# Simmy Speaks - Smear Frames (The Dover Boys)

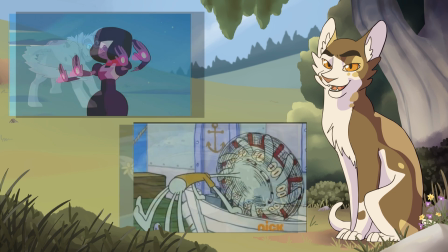Ah, yes, the beauty and majesty that is the smear frame.
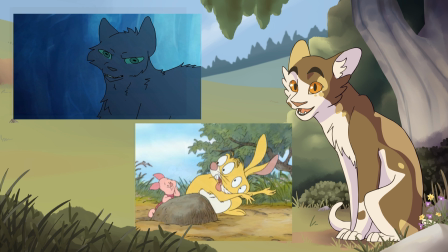Ever pause a movie at the exact right time and have your eyeballs treated with something like this?
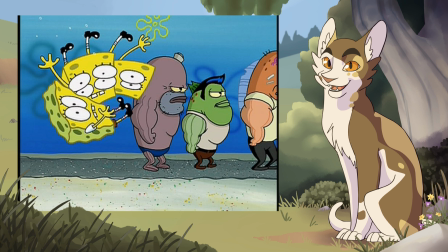Or this? Or, ooh, this is a good one.
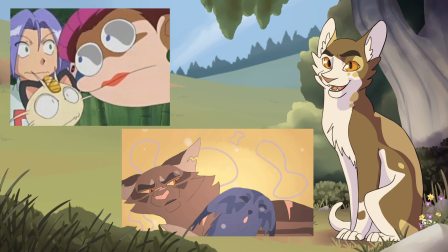These are what's known as smear frames, for those of you who are not animation savvy, and it's a technique that's been around in the industry for a long time. To an outsider, these frames look bizarre and hilarious, but there's actually some important artistic and stylistic reasons we have smear frames. And no, it's not a sign of laziness. In fact, smear frames can be quite difficult to pull off well, and just like a movie has art direction it has to adhere to, smear frames also need to work within the art direction's own set of rules in an animation for it to look natural.
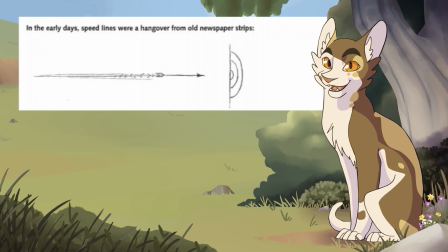This is why some smear frames can look like this, while others look like this.
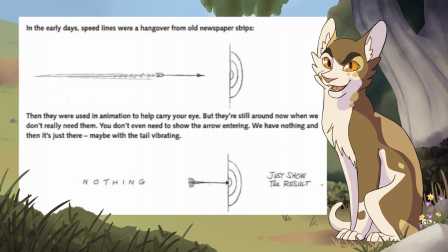An animator has to be aware of these things to make sure that even one silly frame flows with the rest of his work. So let's break down smear frames and what they actually do. Animation is the rapid succession of drawings to convey movement.
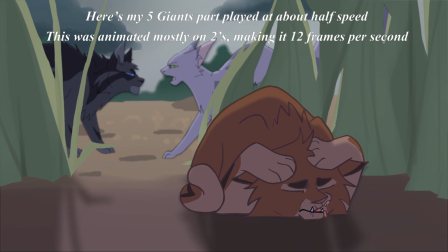This rapid succession is called FPS, or frames per second, and that's exactly what it sounds like.
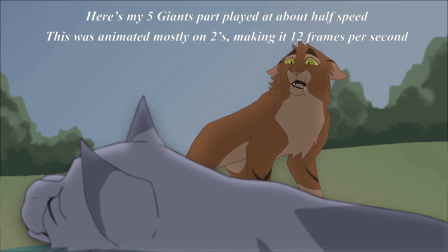The frames, or drawings, in each second of animation. Animations have a wide variety of frames per second you can work at, but the most common industry standards are 6,
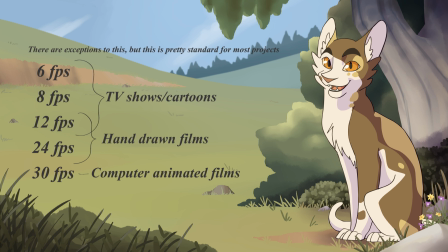8, 12, 24, and 30 frames per second. The smaller the number, the less smooth the animation is going to be. Now this all works because our eyes do something called persistence of vision.
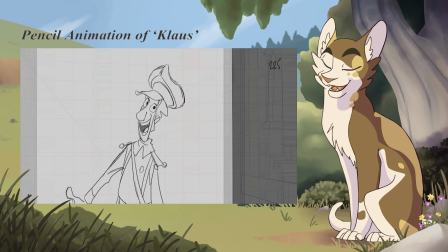Persistence of vision is an optical illusion that lets our eyes see still image after still image, and then our brains translate those still images into movement. Why do I bring all this up?
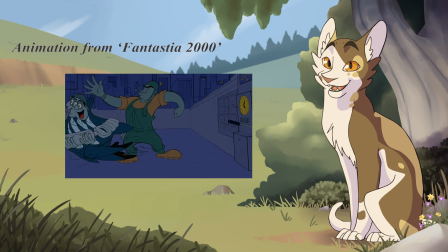Because this ties directly back into smear frames. When you pause a movie and see a smear frame, it looks funny, because you're seeing it as a still image. But when the animation is played, your brain translates that smear frame into movement.
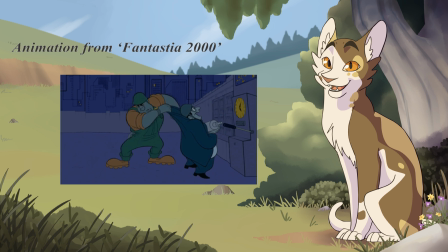So the smear frame is using persistence of vision on its side by tricking your brain into seeing faster movement than what's really there. It's how Looney Tunes and TV shows could produce snappy looking animation even though they usually animate at lower frames per second. This doesn't mean higher FPS movies haven't used the technique though. Two of my favorite examples of smear framed used in 24 frames per second movies are Aladdin and Cats Don't Dance.
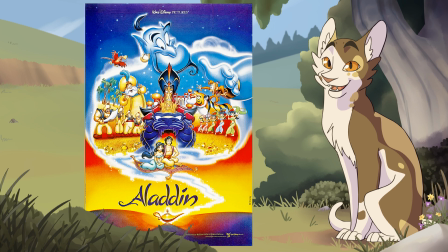Aladdin is actually kind of notorious for its smear frames. There's a goldmine of these everywhere throughout the movie,
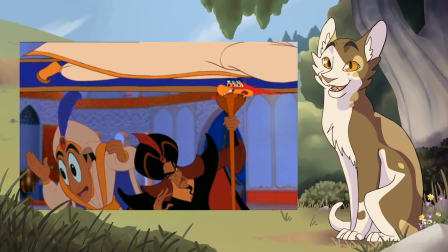but the amazing thing is that you'd probably be pretty hard pressed to actually see any of these without watching the movie on a slower speed.
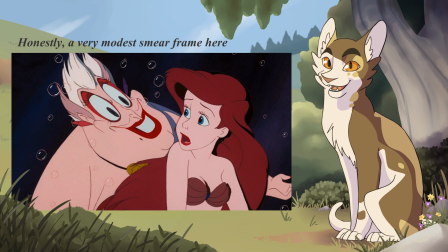Disney typically used smear frames very cautiously before then, and that was because they were working on movies where smear frames wouldn't fit well with the art direction of the film.
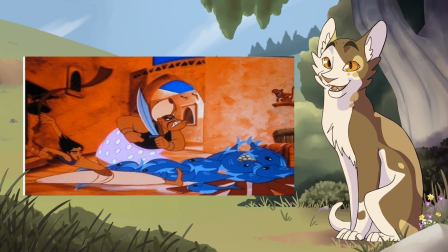But when Aladdin hit the scene, it was first and foremost a comedy,
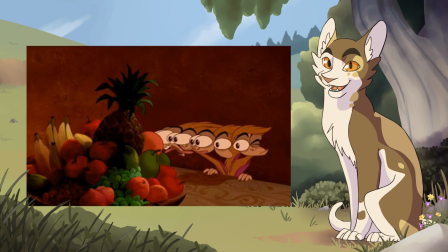and with that came art direction that called for the animation to be snappier, and as we already established, smear frames help make that possible.
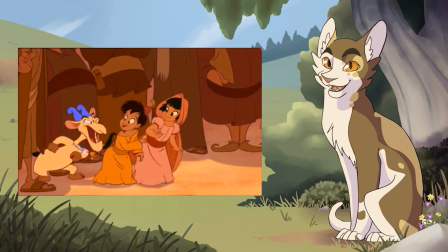Aladdin still uses smear frames with a lot of thought though. Like I said, smear frames aren't obvious when watching the animation, and that's good,
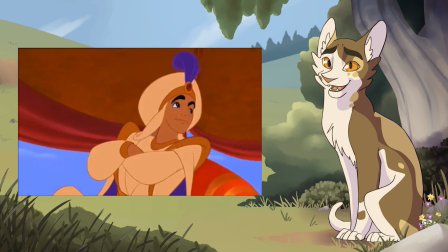because while Aladdin is a comedy, it still wants the characters in conflict to feel human.
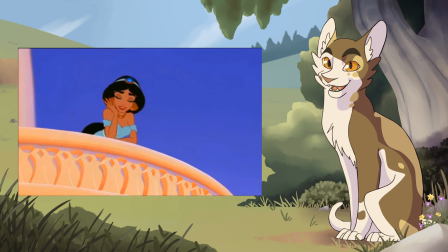It's a fine balancing act to walk, and the Disney team pulled it off fantastically.
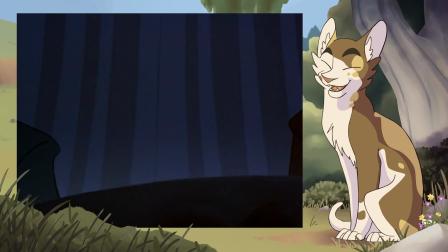Now back to my other example, Cats Don't Dance. This is another high FPS film that uses smear frames to make its character animation snappy and fluid,
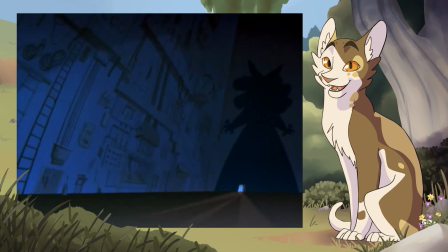but the use here is so much more broad and wild, really taking advantage of the fact that these characters are cartoon characters.
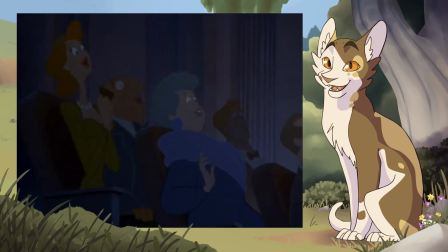Neither method is better than the other. In fact, I feel like both of these films use smear frames perfectly for their movie.
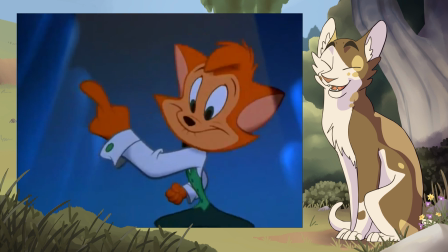Cats Don't Dance's energized animation is a love letter to the Looney Tunes style of animation with its superb sense of
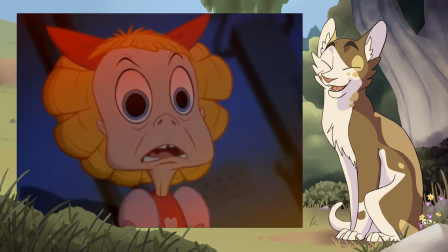stylization to the characters and a beautiful golden age Hollywood aesthetic that just makes Cats Don't Dance's animation so much fun to watch.
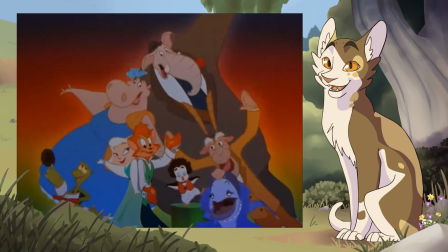It's hard for me not to smile as I look at this stuff.
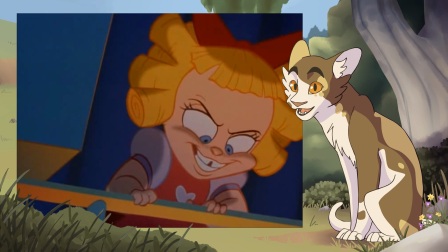It's so controlled and yet wild and bursting with character, and in this movie it's very easy to see the smear frames.